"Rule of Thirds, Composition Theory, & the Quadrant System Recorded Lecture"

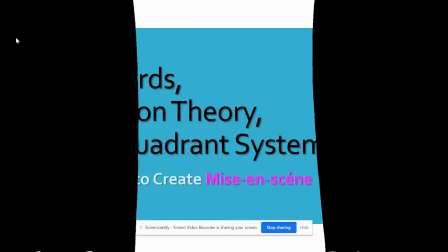Hello, everyone. Welcome to another lecture for Lit and Film online.
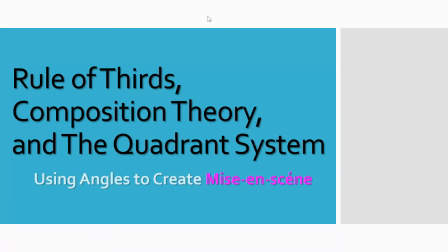Today, we're going to discuss the rule of thirds, general kind of composition theory, and then the quadrant system. And this goes back to what we talked about previously with using angles to create kind of mise en scène, right? That mise en scène, that everything is a story within the frame. So in this case, now we're going to use angles and all sorts of things to create that mise en scène, right?
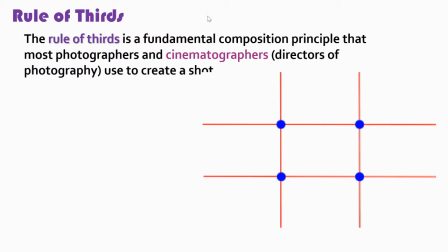So the rule of thirds, if you haven't taken any kind of photography course, you may know it because of the kind of devices that you use to take pictures, because sometimes this grid does appear. But basically, it's a fundamental composition principle that most photographers and cinematographers,
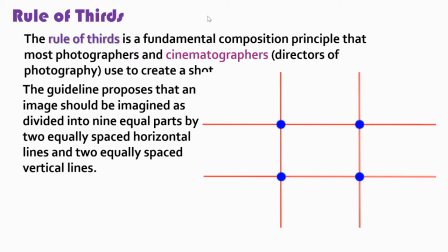directors of photography, use to create a shot, right? So the guideline proposes that an image should be imagined as divided into 9 equal parts by 2 equally spaced horizontal and 2 equally spaced vertical lines.
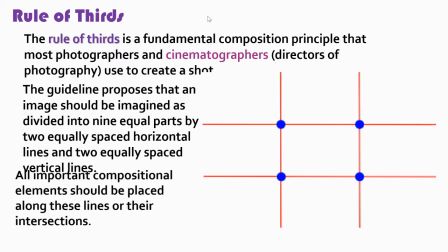So again, this grid right here. All important compositional elements should be placed along those lines or their intersections to create an interesting shot.
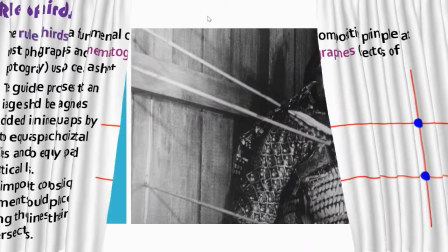And again, I put a video up so you could
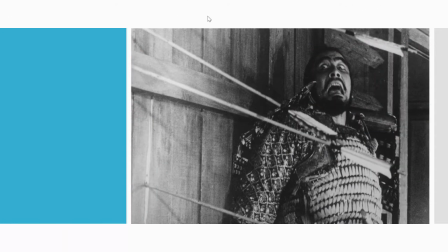kind of see more about the differences between flat compositions versus interesting compositions. But I'll just run through a couple of different examples with the films that we've seen already. So how does this apply to the rule of thirds? Right? How is Akira Kurosawa?
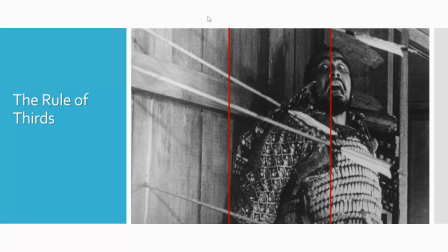Well, we draw our vertical lines and then we draw horizontal lines. And you can see basically, we're not centering everything, right? That's usually kind of an indicator of kind of an amateur photographer, right? Just putting things in portrait centered, right?
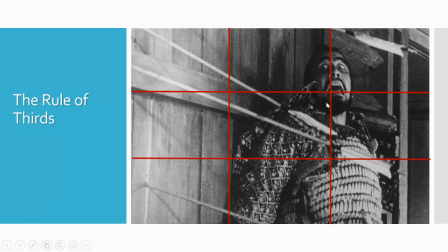What we have here is, notice in these grids, right, we occupy our, tragic hero, right? And then we have really interesting kind of work with light and dark between the grids.
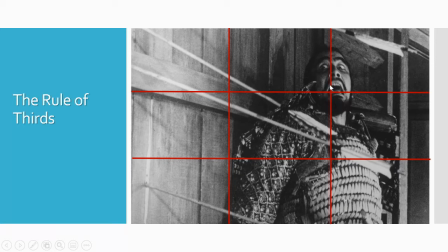We interesting between human, right? And notice again, not centered but off, right? And so that gives our eyes a chance to wander through the image. And this idea with the rule of thirds is that, again, just a regular composition, technically a non a flat, it's not three-dimensional.
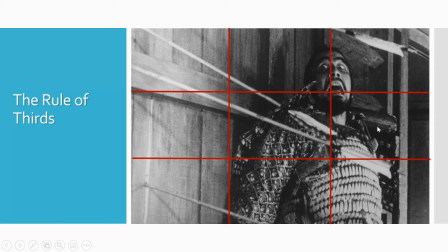However, using angles and using the grids, you could figure out a way to make these compositions very interesting and pleasing to the eye, right? And so again, it's a really important kind of concept to create kind of a visual story,
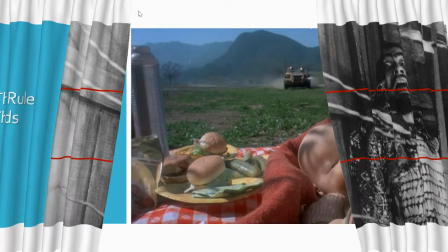even because when we look at the grids, a lot of times there's stories being told, right?
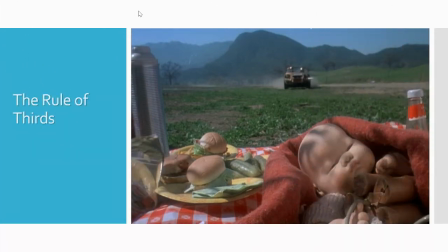And that will kind of go into another kind of concept in a moment. But same thing here, right? Why do we have these things, right? Especially during this time, right? You look at, okay, we don't necessarily need to frame the shot in this way.
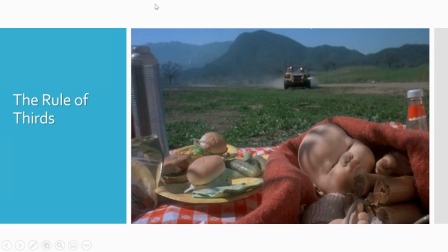The car is kind of what we want to see, but we're doing this to create suspense, but to also create kind of a visual story, right? We know, and then look at the dynamite, not centered. So it gives us a chance for our audience to really look at the image and figure out, okay, what is happening in this image, right?
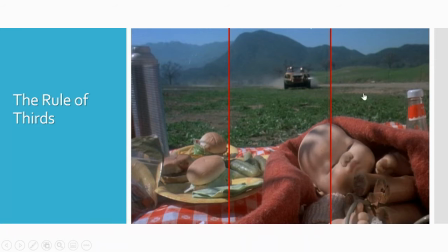What should I draw my eyes to? How should I kind of understand the mise en scène of the shot, right? The story being told, right? And again, we get a huge range in the foreground of the fake food, the fake baby, the dynamite, knowing that it's a trap, right?
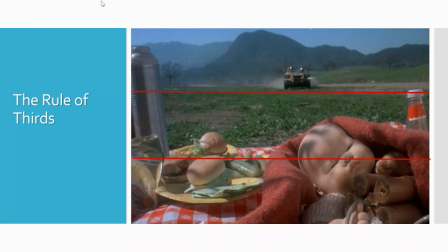And again, even if we separate it with the horizontal versus vertical, a lot of times the story elements are there for the mise en scène, right? Again, the dynamite heavily in the foreground, our car approaching, towards us, so it creates a sense of movement.
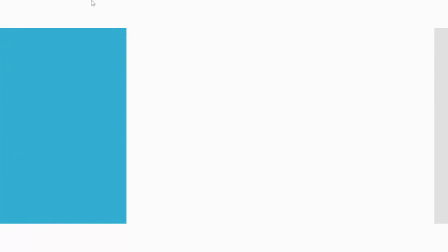And again, it's a really popular kind of technique. Not every photographer and cinematographer will use this because there are other rules, but in general,
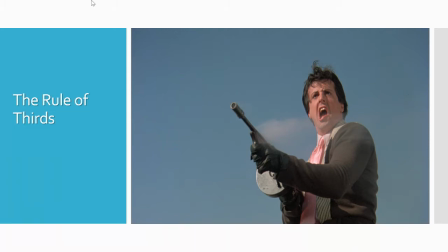it is one of the most basic and reoccurring rules that cinematographers use. Notice too here, again, we could technically center, our Machine Gun Joe, right? But we're not, right?
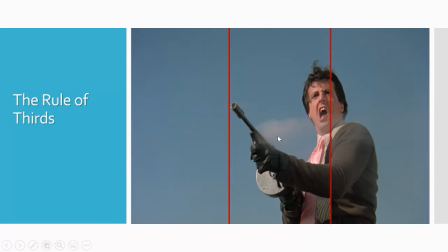He's not going to be fully centered, and look at how these intersections work, right? We're going to just put him in these grids and think about the kind of similarity between this image and the one with our, Throne of Blood,
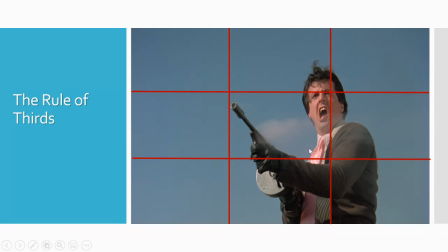Macbeth character, right? So a lot of times, just to create, again, a sense of dynamic kind of composition, we're going to use these rule of thirds to create kind of a more interesting shot. So it's not so flat, it's not so boring.
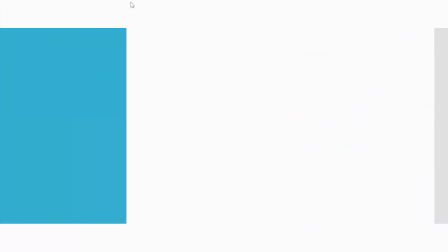So when we look at, again,
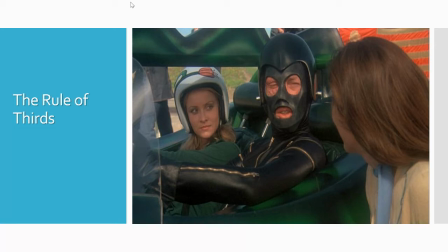every kind of way we could frame a shot, whether we're dealing with dialogue scene, an action scene, a lot of times, again, the rule of thirds will apply. Notice here, this is a strategic way to draw attention to our highest paid actor our next highest paid actor, and then our least highest paid actor, right?
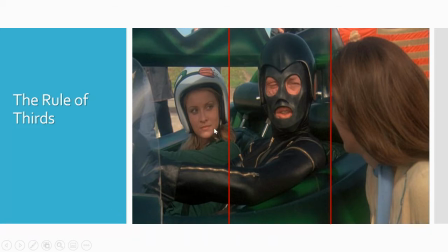So a lot of times what you can do with especially cinematographers is that you can get a good frame to highlight our main star,
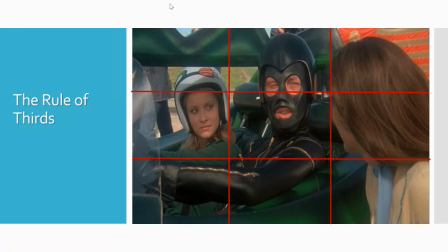but also again still keep everyone in shot, right? And again, notice the grid too in terms of eye lines, right? Which we'll get into in another kind of mode. Is that it's very important that even the eye lines aren't on the same grid, right?
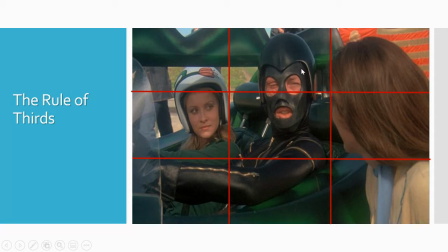They're in separate grids to again create a sense of dominance, to create a sense of superiority, to create a sense of again knowing who our actor is. And so again, it's all these kind of different ways that we could frame a shot.
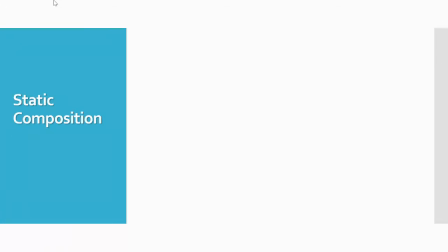Now, we get into an idea further with static versus dynamic composition. So another compositional theory throws out necessarily the rule of thirds and then treats kind of
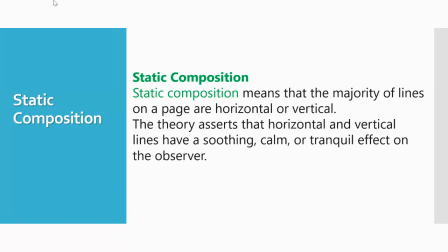ideas with horizontal lines and vertical lines as a main way to create dynamic shots and interesting shots. So static composition means the majority of lines on a page are horizontal or vertical. So the theory asserts that horizontal and vertical lines can have kind of a soothing, calm, or tranquil effect on the observer.
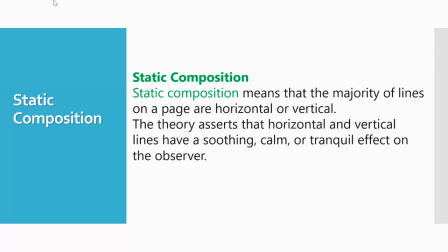So if you want to build up suspense, you start with very horizontal and vertical heavy lines,
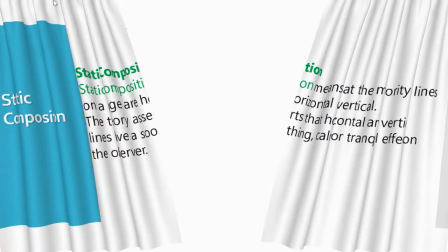then move on to diagonals and so forth to create, again, an interesting kind of way of horror,
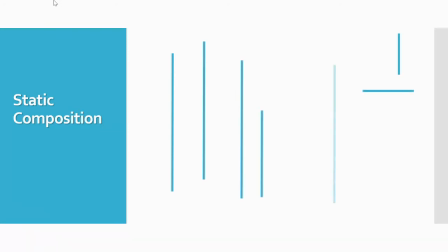suspense, and all this. So let's draw our lines and then let's kind of look at an image, right?
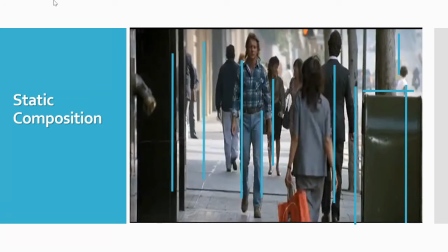So all of these lines here, right, just create a good kind of static composition, right? We just want an audience to watch our main actor walk through the city, right?
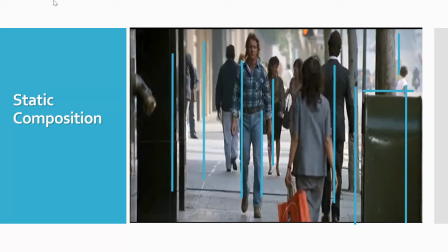Nothing right now is happening that is super dynamic or super complex, right? So it's a way to kind of ease the audience, right? So when we build up tension later, we could do a little bit more with that, right?
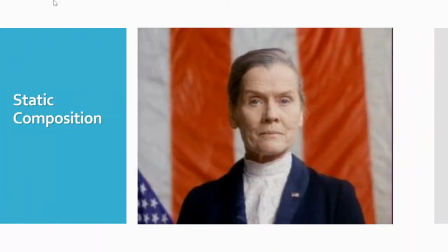The same thing here, right? When we have shots that are very just plain, ordinary. Notice how we still could kind of apply the rule of thirds, but notice how she is more centered, right, than we see in the previous examples that I was giving to you about the rule of thirds.
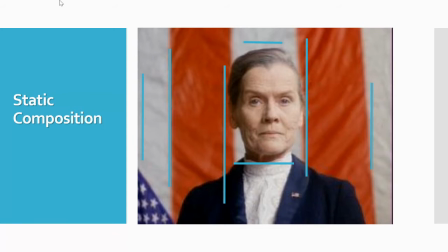So we just want just a regular shot so the audience isn't concerned or suspenseful or something, right?
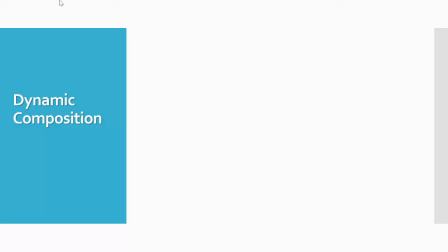We just want to keep it just a regular paced idea.
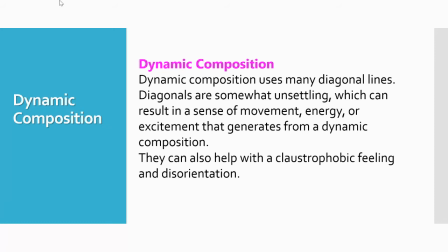The opposite is dynamic composition, where this requires so many uses of diagonal lines. So what we see is this theory says that diagonals are unsettling. They can result in sense of movement, energy, excitement, anything that generates a dynamic shot.
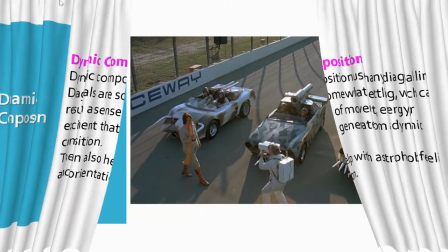They can also help with claustrophobic feeling and disorientation. So a lot of times when you see drunk characters, we'll use dynamic composition.
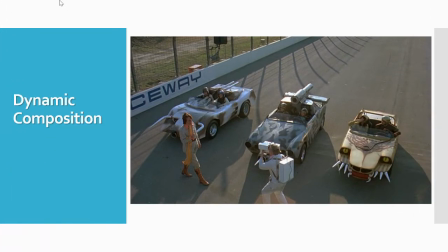Notice immediately the difference between the static ones and the dynamic one. Already we have all these lines right in place that are diagonal. It's a still shot, of course, but what do we have?